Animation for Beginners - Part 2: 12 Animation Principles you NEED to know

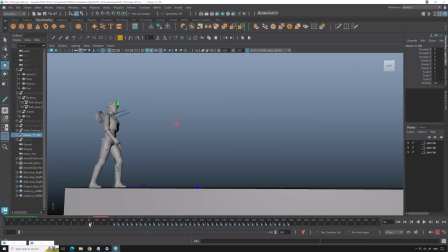So there's another way of working, which is straight ahead. And this is something that 2D animators use a lot. That's how it was done in the very beginning.
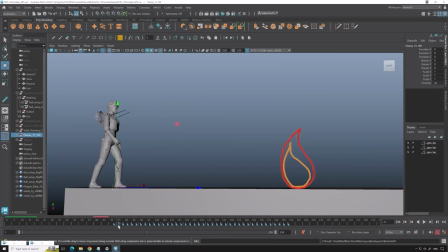You would draw something, go to the next frame, draw something again, draw something again. Now I've drawn this on trees. So every third frame there is another drawing. I'm not the best drawer or anything. It's just me want to show you what you can do with this.
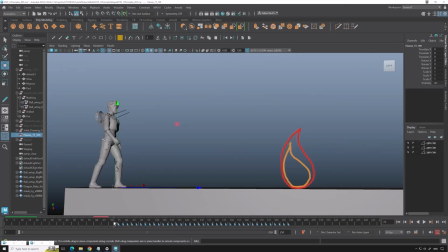And so there's going to be a lot of effects that can be used with this way of working, since, for example, fire is pretty unpredictable and there is not really like some kind of shape it has to go towards to, so you can draw pretty straight ahead. There's not really planning necessary.
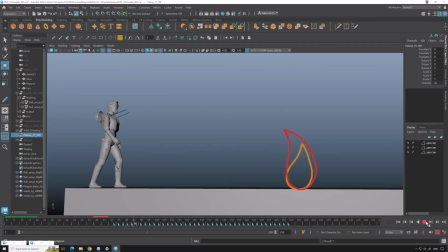So I drew this very quickly. It's not best 2D animation, but it gives you the correct idea. You can do this by using the pen tool right here.
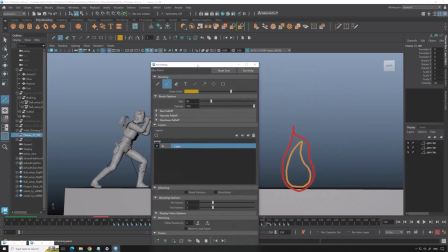So let me open it for you. And then you can add a color or choose a color.
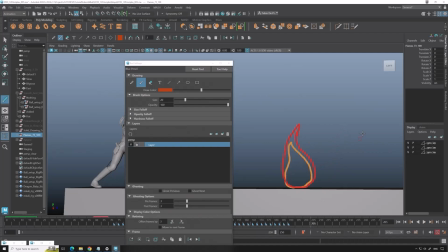And you can just draw. And when you draw something like this, so fire, then you will see there's like a blue triangle appearing in the time slider.
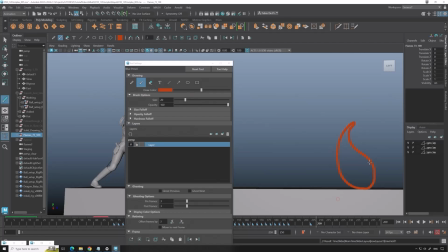And then you can do the same thing, just a few frames along the way, and the moment you start drawing, as you can see, it will just play, and then you can create something very basic like this.
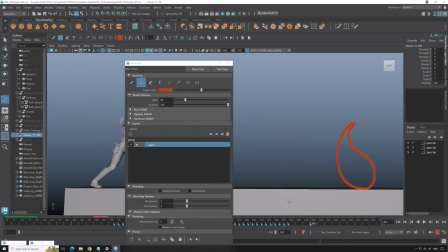So I Control Z those.
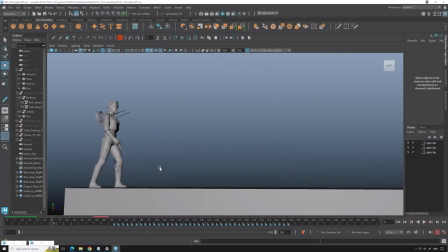So next up we have solid drawing. Let me hide, well, we can actually keep using them.
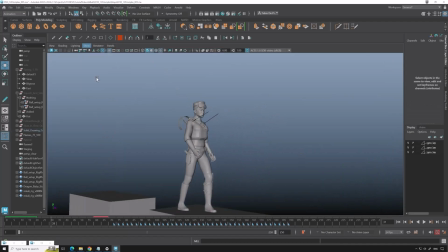So show only the polygons. Solid drawing means we want to clearly see via the camera what's happening.
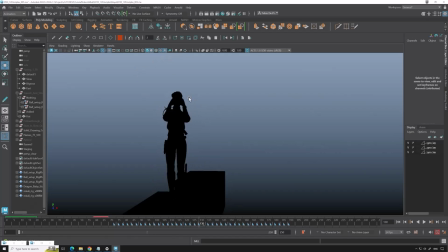Like right here, if you would close all lights, you can just see this, so it's pretty clear. In this angle, she's watching at something, but in certain angles, it might be a bit weird. Either she might be drinking a cup of tea, who knows, we don't know.
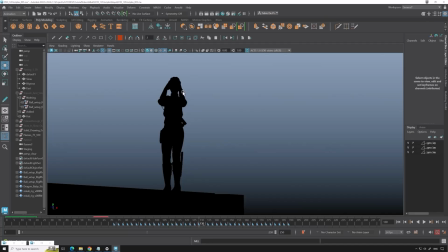So it's important that you make a clear drawing towards the camera. The solid drawing actually comes from the 2D animation principles, where you really have to draw clearly, but we can apply this principle into our 3D and saying like, hey,
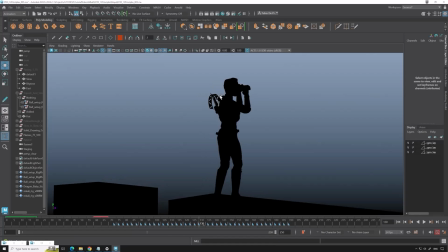we need to think about how we present things towards camera so the viewer always knows what's happening,
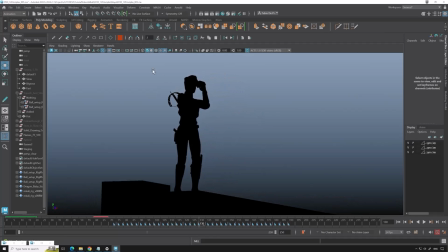even when we have a dark color grade. So therefore the light is pretty useful. If you have no light in your scene, you can use this one. Everything turns black and you can check your pose, but still this pose is not really super clear of what's happening and it's pretty boring.
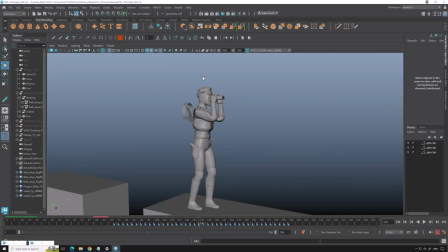So what you need to do is use the next principle with exaggeration, this one, and exaggerate the pose. So I did this right here, and now Michaela feels
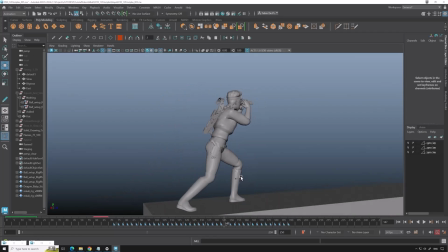super focused on what she's seeing, and in this case she was looking at
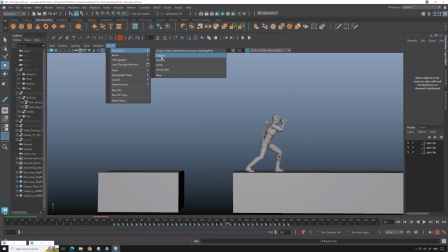the fire, obviously.
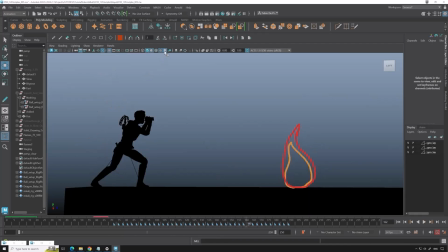Right here, and now if you would turn the lights, now it's very clear she's looking at something,
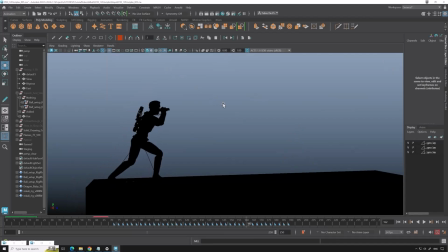and it's very clear on a lot of angles.